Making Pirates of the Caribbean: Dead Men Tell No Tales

It's always fun playing pirates. But I think I'm coming just to the end of my ability to sword fight at the full tilt.
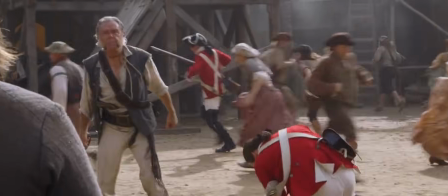We won't pay more than 10!
I'm feeling every one of my 9 years.
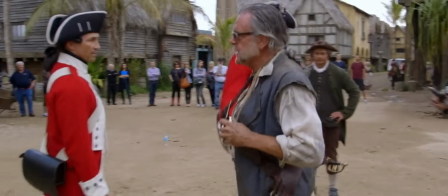Thanks a lot, guys. Really appreciate it. You're making an old man look very good. Every time he's in trouble, I'm always here for him. And is he grateful? No.
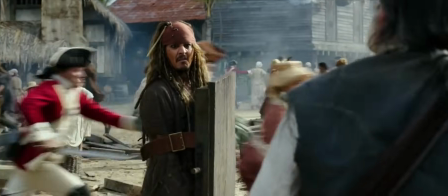It's not grateful at all.
Leave come crawling back, traitor. The Turner boy gave us 10 silver pieces to save your neck.
Pretty sad.
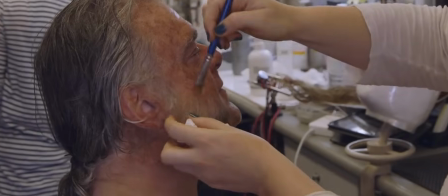Oh, this is such a relief. They start to get really itchy in the square.
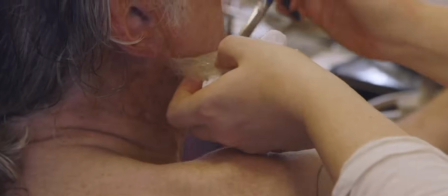Thanks. Yeah. It doesn't fully do it, but it's a start.
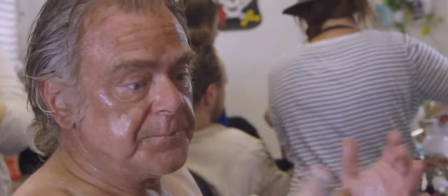Now, this is the nicest bit, the hot towel. Ah, oh, that's better. Ta-da!
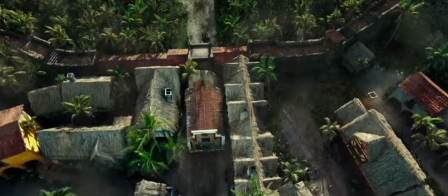And here we are, wrapped on another day of Pirates history.
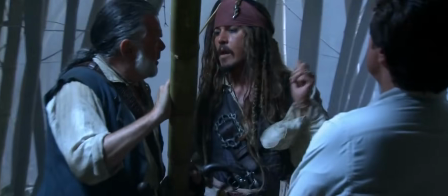I'm lucky that Gibbs has remained so loyal to Captain Jack because it's given me the opportunity to be part of another great adventure.
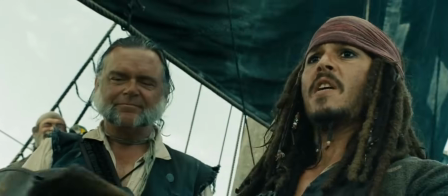Mr. Gibbs, you may throw my hat if you like. Aye, aye, Captain.
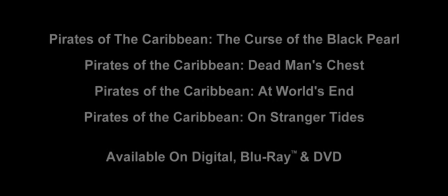Hooray!
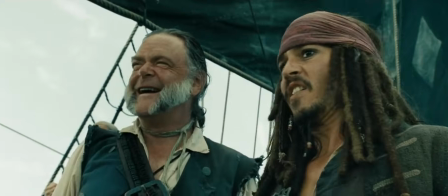Now go and get it.
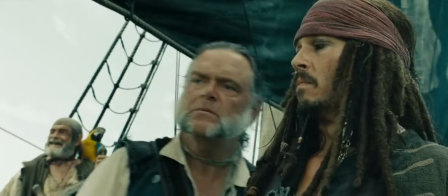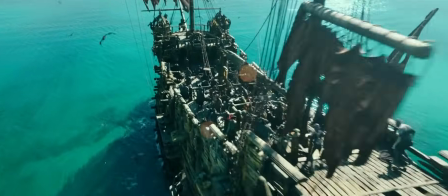This movie has more big action set pieces than we've ever done before. Drop them!
Drop them!
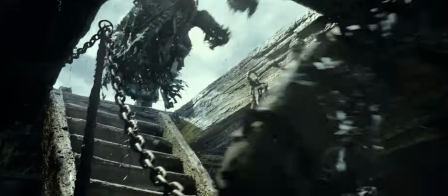We wanted to surprise by creating new action, more original big scenes that you've never seen before.
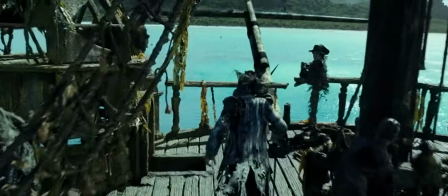There's a shark attack, which is one of the most entertaining sequences ever filmed for a pirates movie.
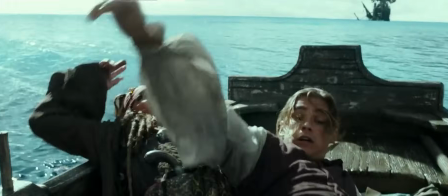The ghost sharks actually came from Jeff Nathanson. It was in the script that they got attacked by ghost sharks.
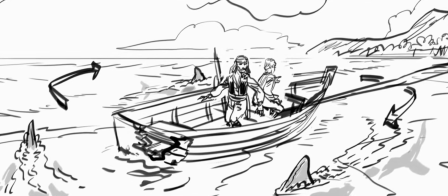That was one of the great fun sequences to design.
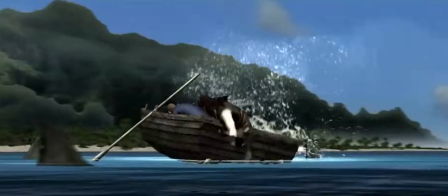And also it reminds us a little bit about our previous film, Kon-Tiki, because we had a lot of sharks in that movie. But they are, of course, not ghost sharks. But yeah, I guess we're shark experts or something. I think so, yeah.
Kill the Sparrow.
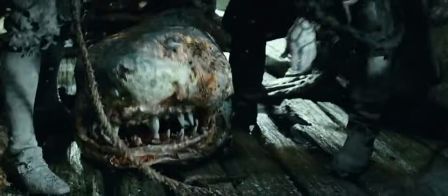Salazar has control over these lifeless sharks, and they bring them back to life and send them out. The idea was that these ghost sharks were almost like missiles that were launched from the ship,
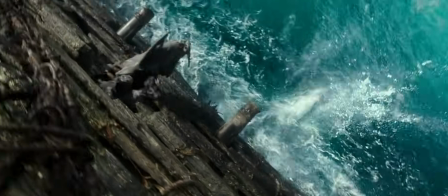so they were pushed off the side of the boat like torpedoes, and that they fire directly towards our heroes. And they send them on a rampage towards my direction, which is unpleasant. For the sharks itself, we'd use various breeds, actually.
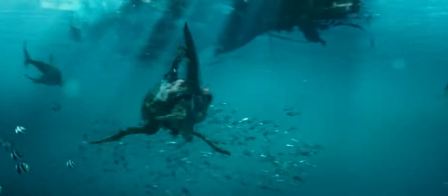We settled on one hammerhead and two great whites. So essentially, there's a group of three that are released into the water. In the beginning of the design process, we wanted to kind of follow up on that, you know,
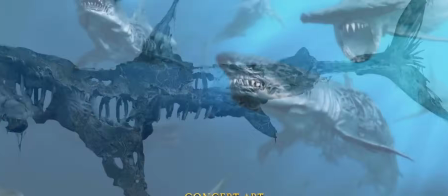decayed flesh and visible bones and skeletons, you know, as a mashup.
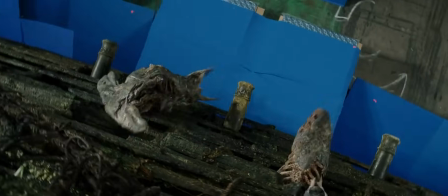The sharks were essentially fully realized, real objects on set, and then we did digital takeovers of them.
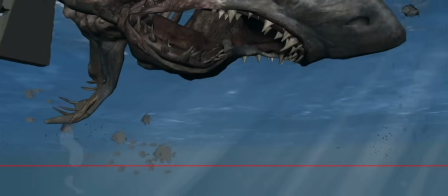We ended up breaking their jaws, having their jaws dangle, slime coming out of the mouth, and then we added flies around them to make sure that it had that added sense of disgust.
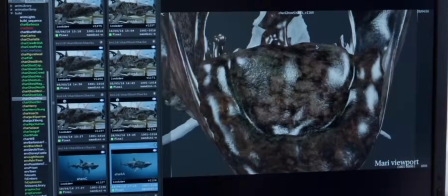We just really wanted to combine this sort of menacing appearance to like a real, believable, convincing behavior of them underwater.
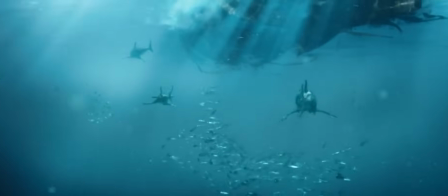We did a lot of animation studies to try to figure out how broken you can make something look and still keep it threatening.